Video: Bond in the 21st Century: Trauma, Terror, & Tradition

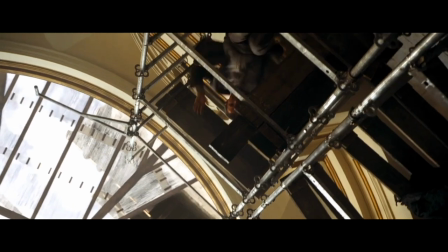28:24 So Bond smokes the bad guy in a pretty well-devised scene involving ropes and pulleys in a derelict church.
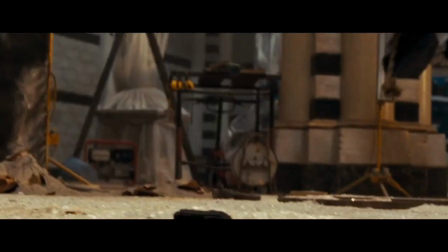28:30 These shots were featured heavily in the marketing, I remember, because they're cool for one, but also they're one of the few moments where the camera holds on a shot for more than five seconds.
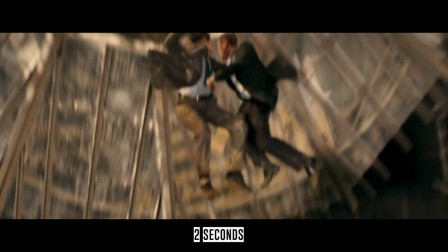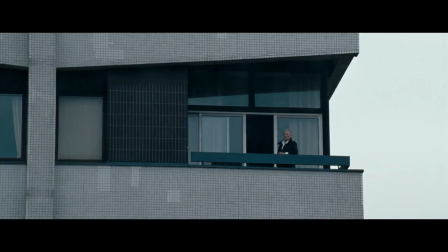28:45 And back in jolly old England, we get the perfunctory plot rundown scene.
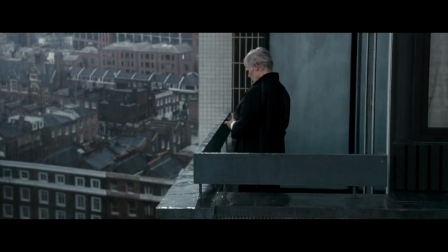28:49 Remember all the great moments from Casino Royale in which Bond and M share meaningful conversations about the nature of his work and his demeanor, capabilities, and personality?
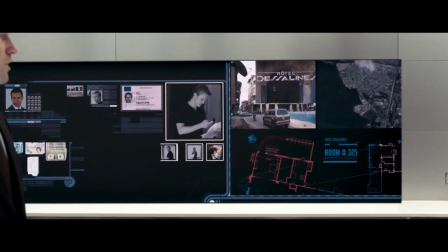28:57 Not in this movie. Bond is whisked away after a mission dossier using computer tech borrowed from Tony Stark.
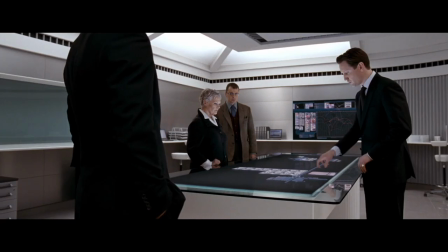29:02 He has to go to Haiti to track down an assassin who I guess has some money that they were able to locate or something. Who cares?
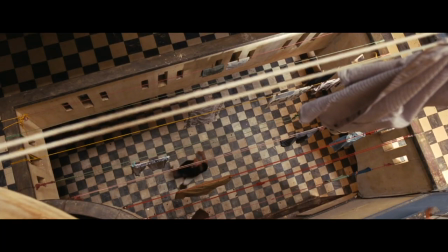29:07 Nice little hand-to-hand combat scene right here. and cinematography by Robert O. Schaefer from a lighting perspective is pretty great.
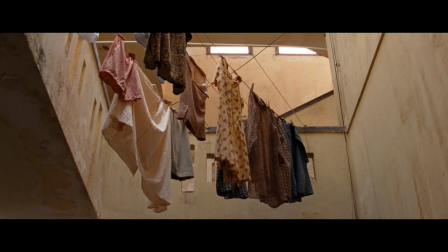29:14 You really feel the heat, sweat, and grime, especially in places like this dingy Haitian hotel.
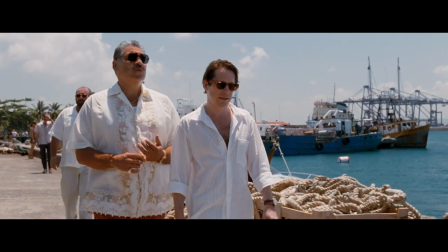29:18 Then we're introduced to Dominic Green, the film's villain, who is sort of a peevish and slimy businessman.
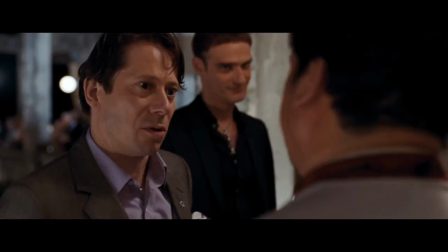29:24 Which is fine, I like a little variety in my villains. And through Matthew Almerec's performance, you get the idea that this guy has a more creepy abusive streak.
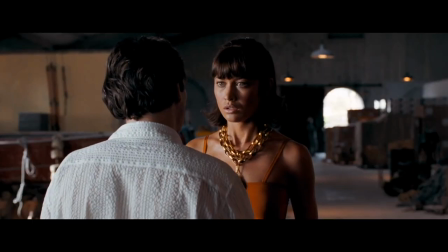29:32 Please don't talk to me like I'm stupid! That's unattractive.
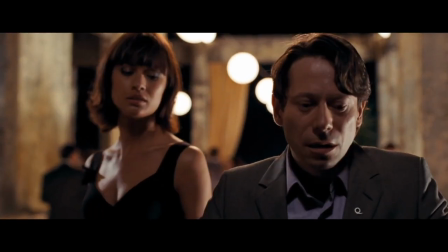29:38 and is more sociopath than the traditional megalomaniac.
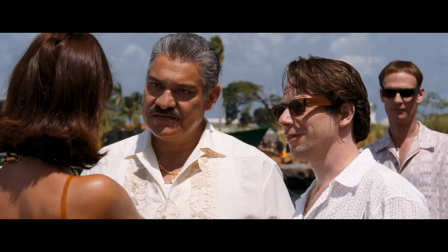29:42 New Bond girl Camille, played here by Belle de Jour of 2009, Ogakury Linko, has been sleeping with Green to get to General Medrano,
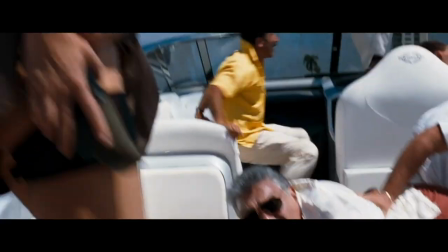29:50 though her long-awaited opportunity to kill him and avenge the murder of her family is thwarted by Bond who intervenes to rescue her.
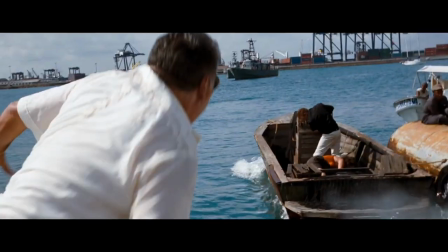29:57 He, like the audience, couldn't see that she actually had a gun the whole time, because of course, this choppy boat chase sequence is cut to within an inch of its life.
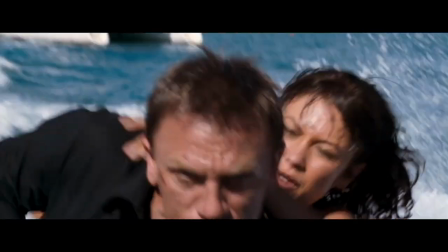30:05 You're not one of Green's!
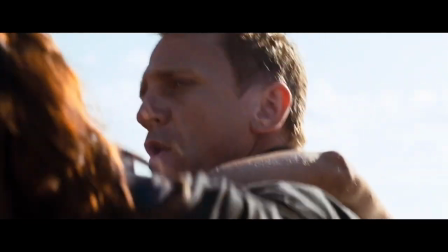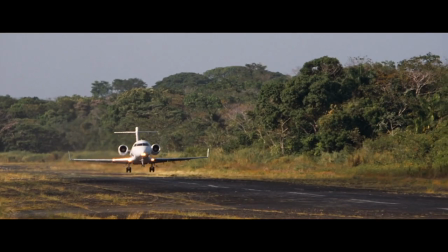30:12 Bond follows Green from one exotic locale to the other by tracking his charter jet, this time to Austria.
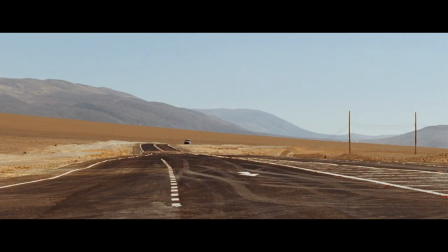30:18 Actually, this movie features visits to the most countries of any Bond film to date. Unfortunately, it also happens to be the shortest Bond film ever made at only an hour and 46 minutes.
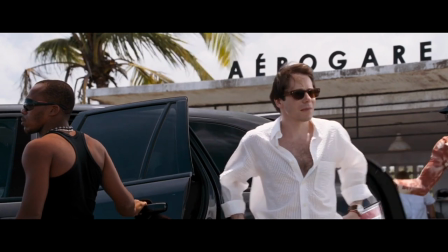30:27 Packing so much globetrotting adventurism into such a tight time frame ends up hindering the movie.
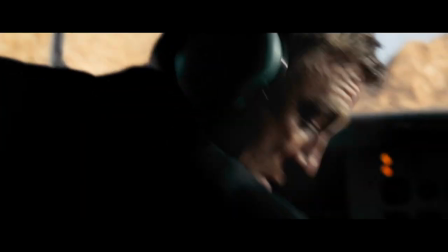30:32 There's almost no moments where the film can breathe.
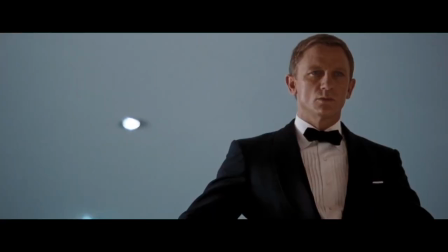30:34 We do get an interesting moment where Bond realizes that the villainous quantum cabal, rather than enjoying some kind of opera, are actually holding a secret meeting.
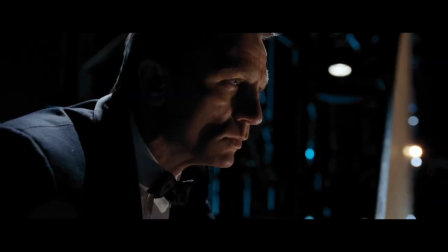30:43 This is the world's most precious resource. We need to control as much of it as we can.
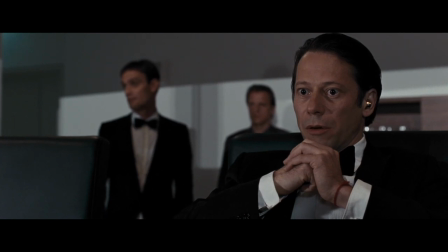30:49 Bolivia must be top priority. Can I offer an opinion?
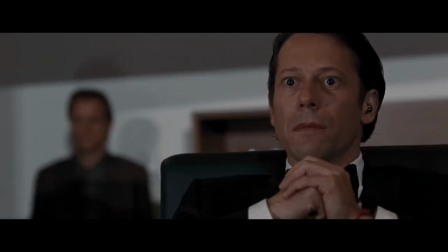30:56 I really think you people should find a better place to meet.
This is a neat set piece, which culminates in a lackluster fight scene,
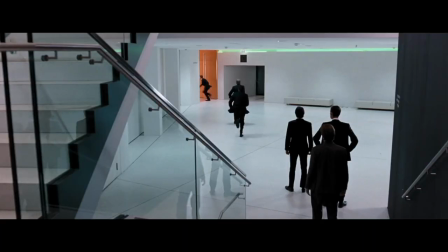31:05 in which Forster drops all diegetic audio of the gunfight, except for the action on stage.
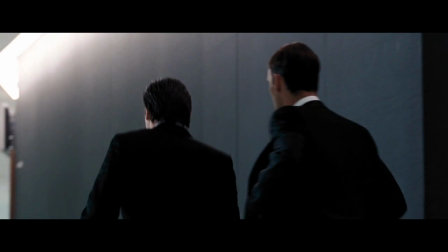31:10 And frustratingly, he keeps cutting back to it for some reason.
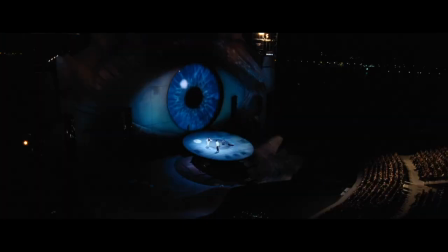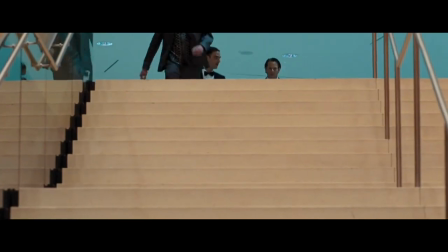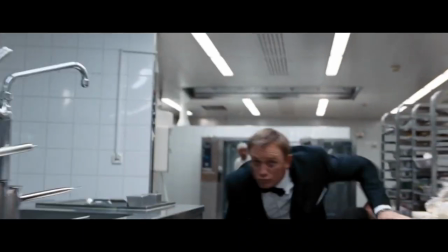31:27 I get it, it's a cool play. But is this really improving the rhythm or impact of the scene?
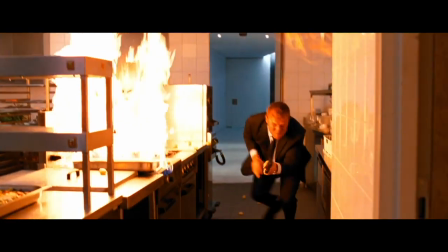31:32 Is the opera's storyline meaningful as a juxtaposition to the fight scene? I don't know, I have no idea.
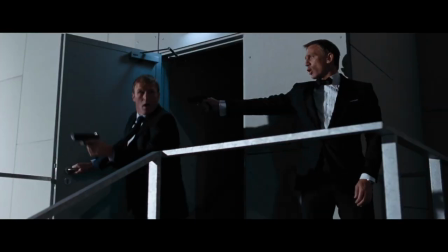31:38 Maybe, maybe I'm just a stupid rube who enjoys straightforward action in a Bond film, and I'm not on Forster's intellectual level of cognition. It's a James Bond film, but it's a Mark Forster film also. Next, Bond goes to Talamone, Italy.
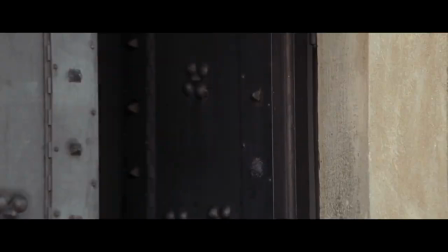31:53 Talamone.
To catch up with his old friend Mathis for some continuity with Casino Royale.
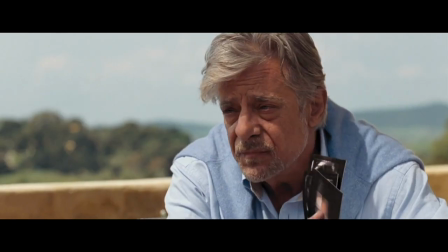31:58 Because remember, this is a sequel, but I can't really remember why Mathis is even in the movie.
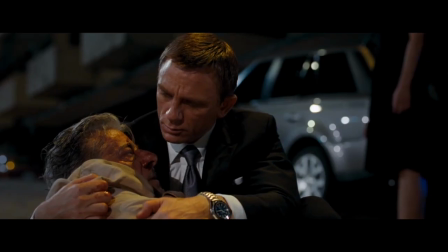32:03 Other than to die later and say something sentimental about Vesper.
Forgive her.
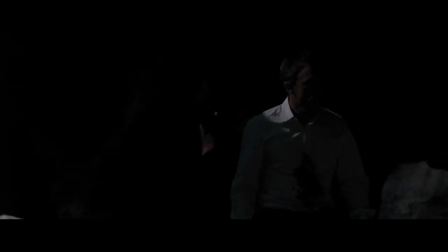32:11 Forgive yourself.
Because remember Vesper? And this is a sequel, and this movie is about Bond's state of mind and his character or something. this is a piece of character continuity.
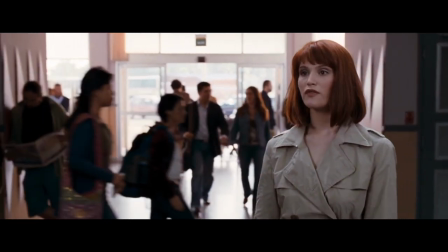32:20 The story had to be told! Bond is then met at the airport by MI6 agent Strawberry Fields, who has been entrusted with bringing Bond back to England and putting an end to his misadventures.
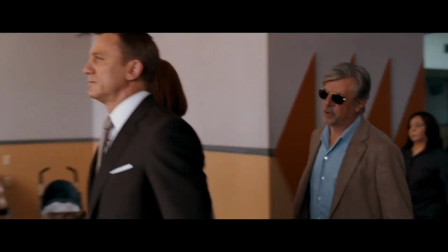32:29 Unsurprisingly, she fails in this task.
Do you want to go to a party?